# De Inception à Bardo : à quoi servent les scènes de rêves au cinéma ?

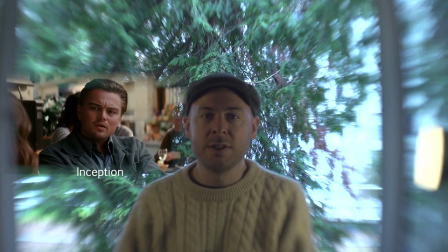Ils ont l'apparence de la bourgeoisie financière et reconduisent le statu quo. Dans notre enquête, pour comprendre pourquoi le cinéma ne fait plus rêver, Inception nous amène de nombreux indices qui font de Nolan un suspect principal. Avec Inception, il a sans doute grandement contribué à tuer les images de rêve, préparant les spectateurs au règne de films hyper logiques et cérébraux, où toute image devrait uniquement apporter quelque chose à l'intrigue. Après ce film, il devient encore plus difficile de mettre en scène un rêve, car nous avons été contaminés par l'idée que toute image doit valoir le coût du temps qu'on y investit. Cette valeur serait proportionnelle au sens qu'on peut en tirer, inscrit dans une sorte d'économie narrative. En quelque sorte, Nolan signe la fin du rêve gratuit. Des images de rêve résistent encore parfois à la dictature du régime d'efficacité scénaristique. C'est le cas notamment pour celles qui renvoient au fantasme. Jusqu'à présent, le désir amoureux ou sexuel a été suffisamment fort pour légitimer des images originales. Le désir est une motivation qui peut puissamment caractériser un personnage.
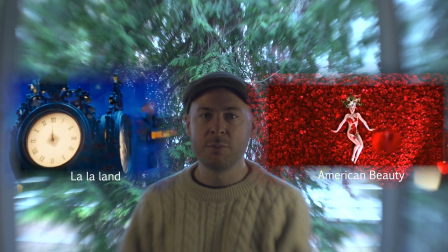On accepte d'avoir une illustration onirique de ce désir pour comprendre de l'intérieur ce qui peut motiver le personnage.
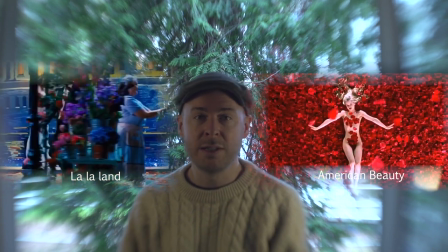Certes, la narration s'arrête, mais c'est pour insister sur ce qui fait avancer l'intrigue. La caractérisation du personnage, ce qui fait qu'il est spécial.
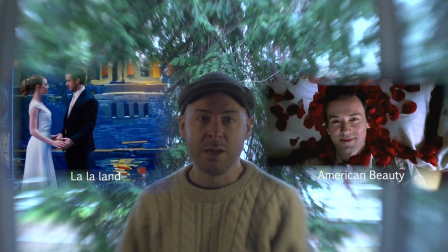À défaut donc de montrer l'intrigue en train d'avancer,
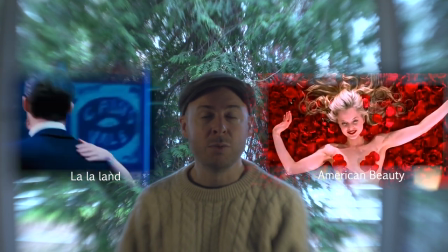c'est-à-dire de mettre en scène des péripéties, on nous montre le moteur de l'intrigue, qu'est-ce qui l'a fait avancer.
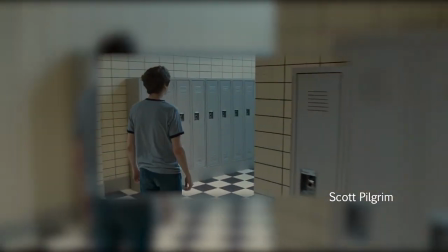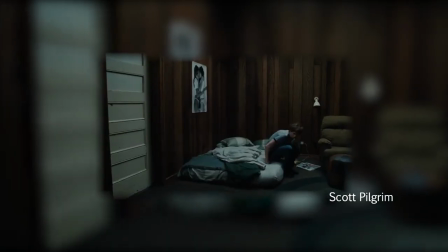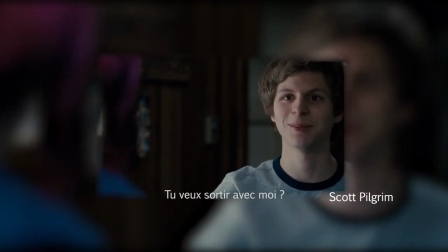So do you want to go out sometime? No.
À l'opposé du mouvement narratif induit par le fantasme, d'autres images s'immiscent dans les rêves pour évoquer l'immobilité d'un personnage.
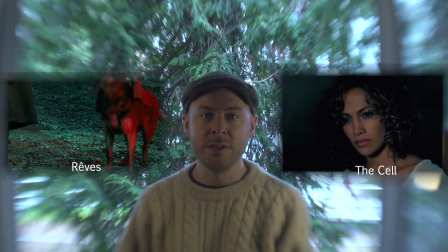Le retour du refoulé permet à ces récits de guerre, de traumatisme ou de complexe de montrer ce qui empêche le personnage d'avancer.
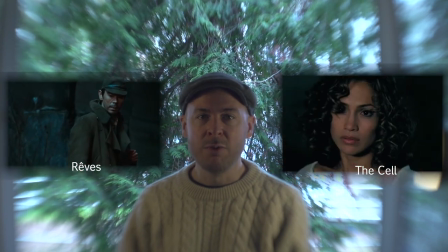Ce sont des rêves qui hantent, ce sont des images qui paralysent. Comme le faux-semblant, le retour du refoulé joue avec la mémoire, mais avec une mémoire à plus long terme.
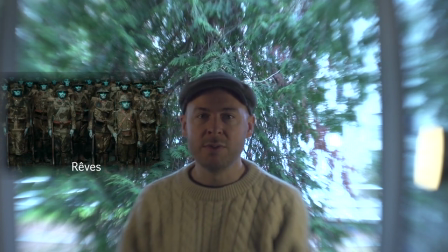Il est moins question de chercher des erreurs de faux raccords au sein d'une scène que de faire la place à une image distordue par le temps.
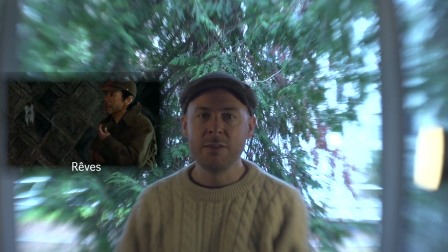Le souvenir s'est transformé en un symbole qui n'est déchiffrable que pour celui ou celle qui a vécu l'expérience originale.
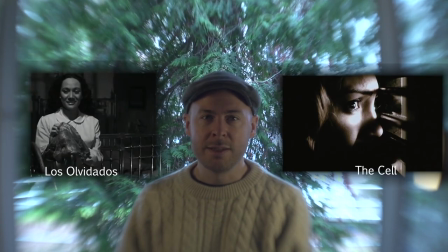Souvent distordue car trop dur à regarder en face. Certaines images refoulées s'ancrent tout particulièrement dans l'expérience de l'enfance.
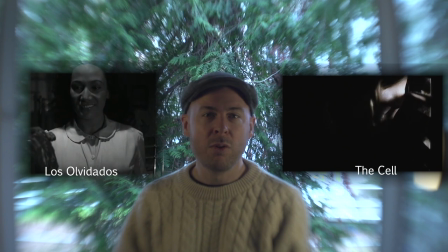Ces images de rêve insistent sur un trauma originel qui expliquerait en grande partie la caractérisation d'un personnage, voire de la tournure qu'a prise l'intrigue.
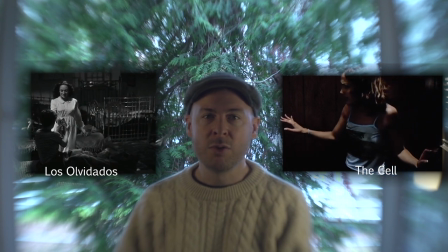Ces images renforcent le lien de causalité qu'on recherche par efficacité scénaristique. mais c'est une exploration rétrospective.
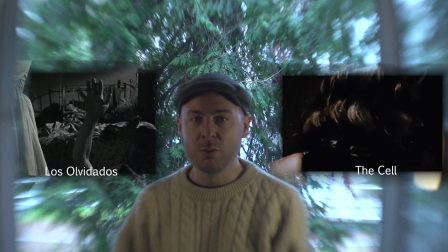Des effets, on remonte à une cause, plus ou moins mystérieuse.
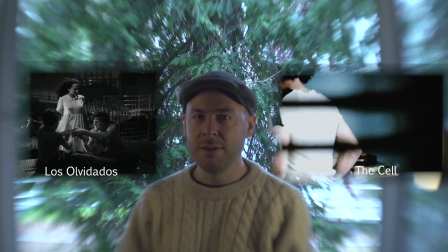Ces images se distinguent moins par leur choix formel que par l'insistance sur un événement, dont il faudrait enlever les couches de symboles pour en retrouver le sens premier.
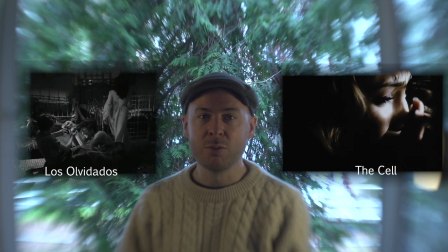Le fantasme, comme le retour du refoulé, et plus particulièrement l'utilisation du trauma, ont comme un parfum de soufre, car ils sont associés à la psychanalyse. Il s'agit de l'exploration de l'inconscient d'un individu, mais pour soutenir un grand récit autrefois majoritaire, mais de plus en plus en perte de vitesse. Ce récit qui consistait à vouloir comprendre une personne par la somme de ses pulsions de vie et de mort. Aujourd'hui, la psychanalyse est fortement critiquée, mais du coup, elle pourrait avoir contribué bien malgré elle à enterrer les images des rêves au cinéma. On a comme envie de se débarrasser de cet excès de signification, trop chargé d'une symbolique qui ne semble plus en phase avec le temps. Mais je trouve qu'il est dommage de ne pas garder certains apports esthétiques liés à ce récit autrefois majoritaire qu'est la psychanalyse. Il y a comme une convention qui est installée entre les spectateurs et les œuvres, permettant d'accepter des situations scénaristiques où le rêve serait plus légitime que d'autres. Une autre hypothèse qu'on pourrait explorer avec les images de rêve au cinéma serait le lien entre dormir et mourir. L'inconscient, pris au sens littéral, serait ce moment où on n'est pas conscient. Du coup, chaque fois qu'on s'endort, on accepte potentiellement de ne pas se réveiller. Dormir, ce serait donc un peu s'entraîner à mourir. Les images de rêve peuvent parfois évoquer un vieillissement qui nous rapproche de cette mort, comme dans le miroir de Tarkovsky.